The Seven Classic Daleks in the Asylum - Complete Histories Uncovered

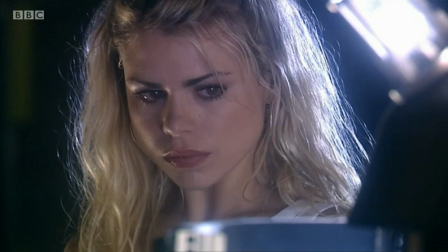1726s
The new series had already presented an interesting detail back in the 2005 episode Dalek,
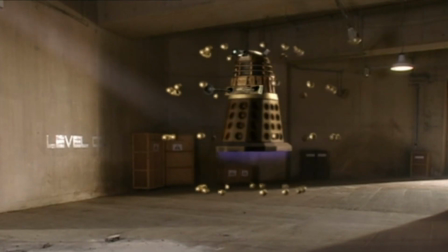1733s
which seemed to suggest that they were part of the force field generation system, as they detached and formed a spherical energy bubble to contain the Daleks' explosion.
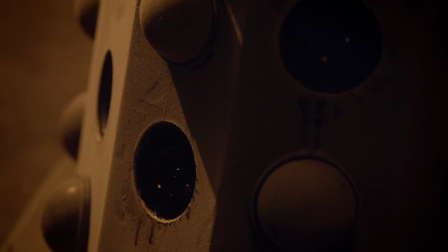1742s
In Asylum of the Daleks, Moffat didn't expand on their function, but he did continue the idea that they are detachable spheres,
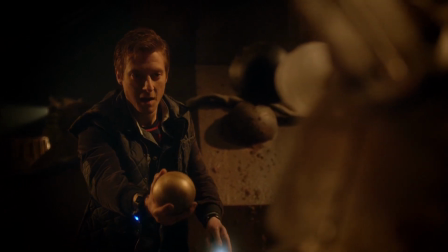1749s
with Rory at one point referring to them as eggs, which tied into the whole strand about Oswin making soufflés.
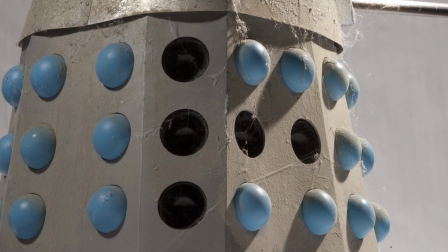1757s
But because of the way Mike Tucker and his team had adapted this skirt, it was a simple job to remove some of the hemispheres and turn them around,
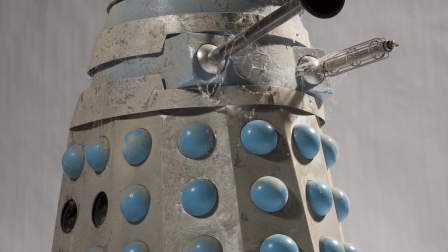1765s
in order to create the idea that they were spherical sockets from which the eggs had detached.
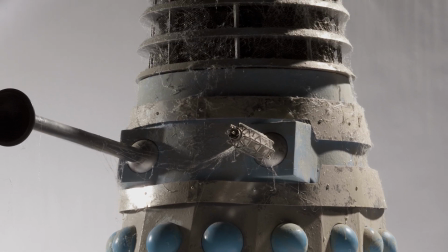1771s
A stroke of genius from the art department, which made the Dalek look more dilapidated than it really was.
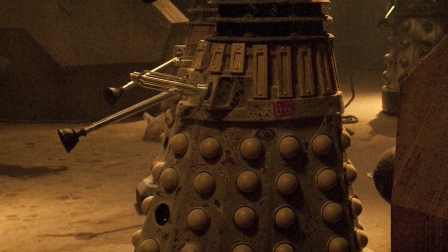1777s
To achieve the same effect on any of the other Daleks, new holes had to be cut specially.
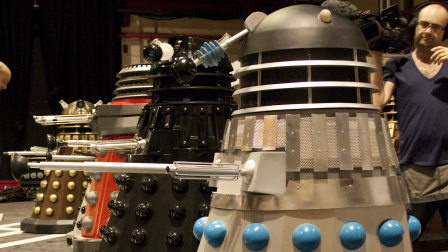1783s
One of the great frustrations of knowing that these 1960s style props were on set is that the script was written to deliberately spotlight them.
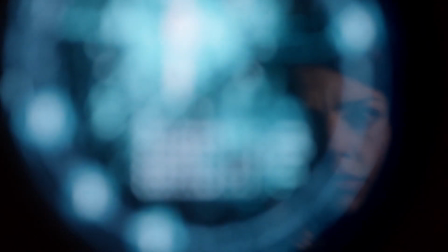1792s
In the intensive care scene, Oswin name-checks the particular encounters from early Dalek stories.
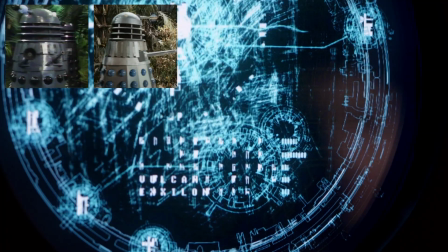1800s Spiridon, Kemble, Iridius, Vulcan, Exelon.
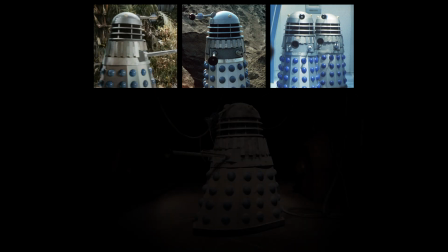1804s
Kemble, Iridius and Vulcan were all mentioned, and on each of those planets the Doctor met Daleks of this design.
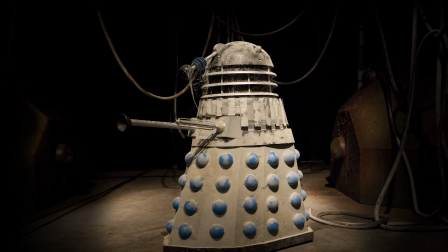1812s
Surely the intended moment to have one of the 60s props locked up behind bars.
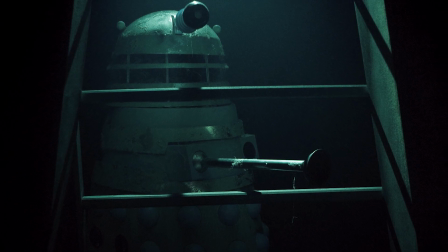1818s
In fact, the earliest 60s design was even photographed here in the shooting of the intensive care scene,
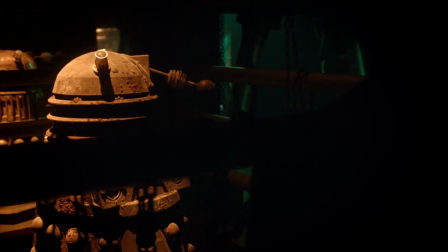1825s
but no footage like this was ever used. Instead, it was decided to just use the bronze Daleks, despite the script also mentioning Exelon,
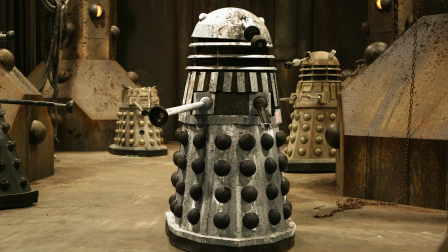1834s
which would have been the time to reveal that beautiful silver and black Dalek.
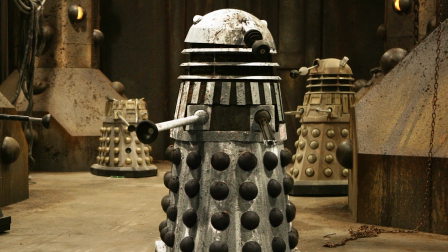1838s
And whilst the Exelon colour scheme is technically present, it is impossible to see,
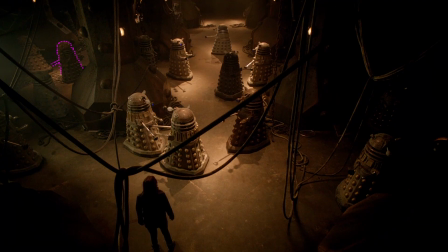1845s
and in fact it's on screen again here, tucked away at the side.
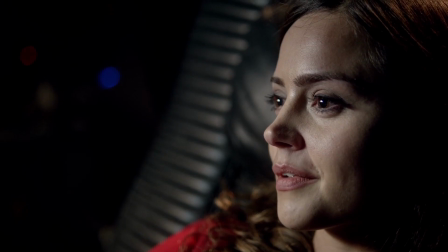1850s
The last of the insane Daleks on our checklist is one of our favourites.
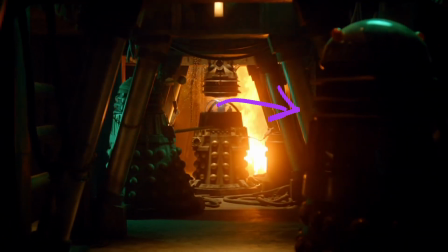1855s
Here in the foreground we see a unique grey Dalek. At first glance it's a standard 1970s prop,
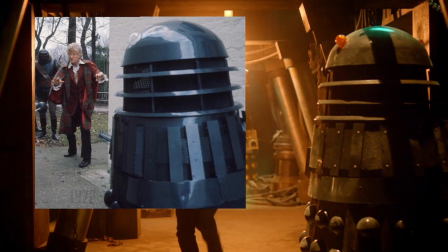1863s
but look again and you will see that the slats on the shoulders are spaced apart more widely than usual, and the rivets are further towards the extremes of each slat.
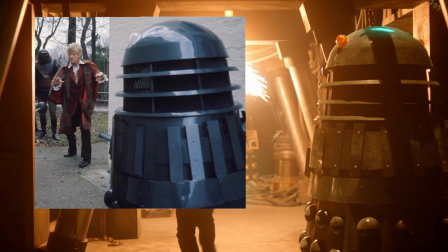1875s
The lights on the dome are larger than usual, and it has a more basic neck section.
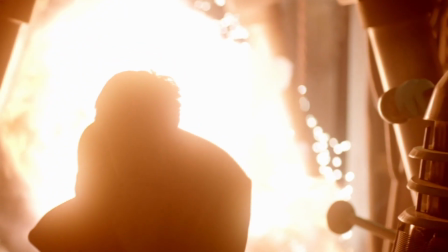1881s
The source of this Dalek is revealed in another of the articles that made the press.
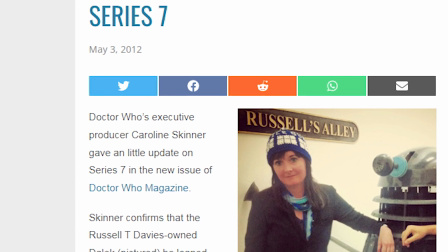1887s
Executive producer Caroline Skinner explained that the Dalek pictured here is owned
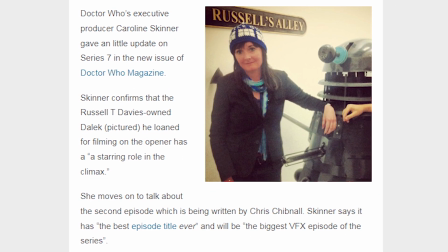1893s
by none other than former and now returning showrunner Russell T. Davies.
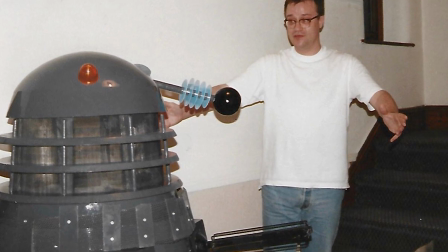1898s
Since its cameo, Russell has enjoyed seeing the Dalek slowly crumble in his garden,
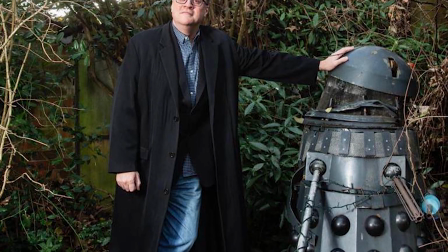1904s
providing precisely the kind of dishevelled look which would fit perfectly into the Asylum.
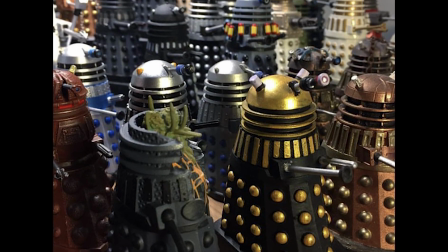1909s
When I worked for the Doctor Who figurine collection, we knew that Russell was an avid collector of our Daleks,
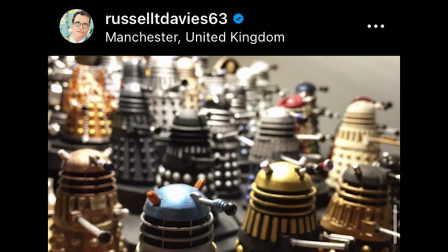1916s
so the idea was mooted that we could actually do a figurine of his own prop,
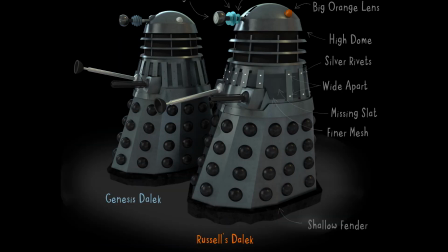1921s
since it had become screen used. This is the graphic that I drew up as part of the pitch,
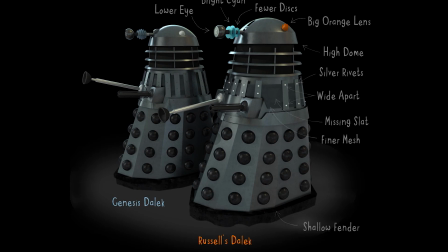1927s
to highlight all the differences between Russell's Dalek and the usual grey ones that we had done before.
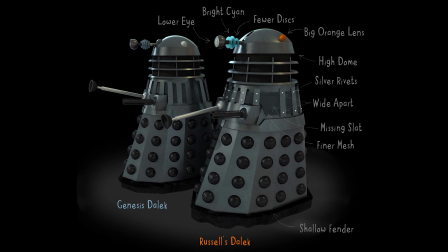1933s
Sadly, it never happened.
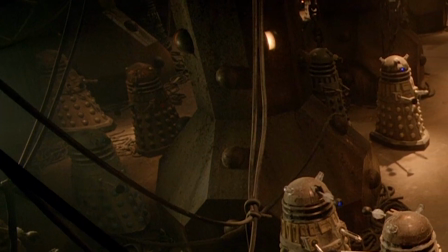1937s
So, accepting of the fact that they are a bit difficult to make out, how close did this story get to showing us every Dalek ever?
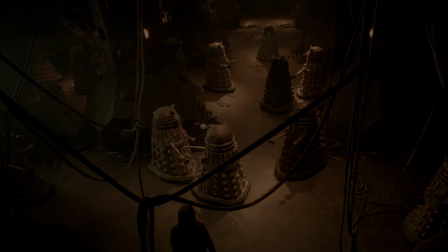1946s
Well, the classic series brought us about 10 notable variants,
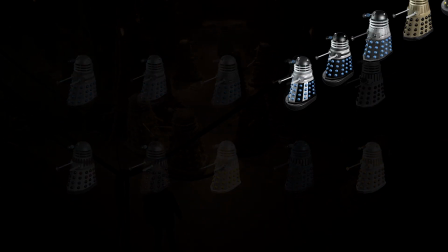1951s
although that doesn't include 7 versions of the Supreme Dalek or the Special Weapons Dalek, and there have been lots of smaller variations of each type.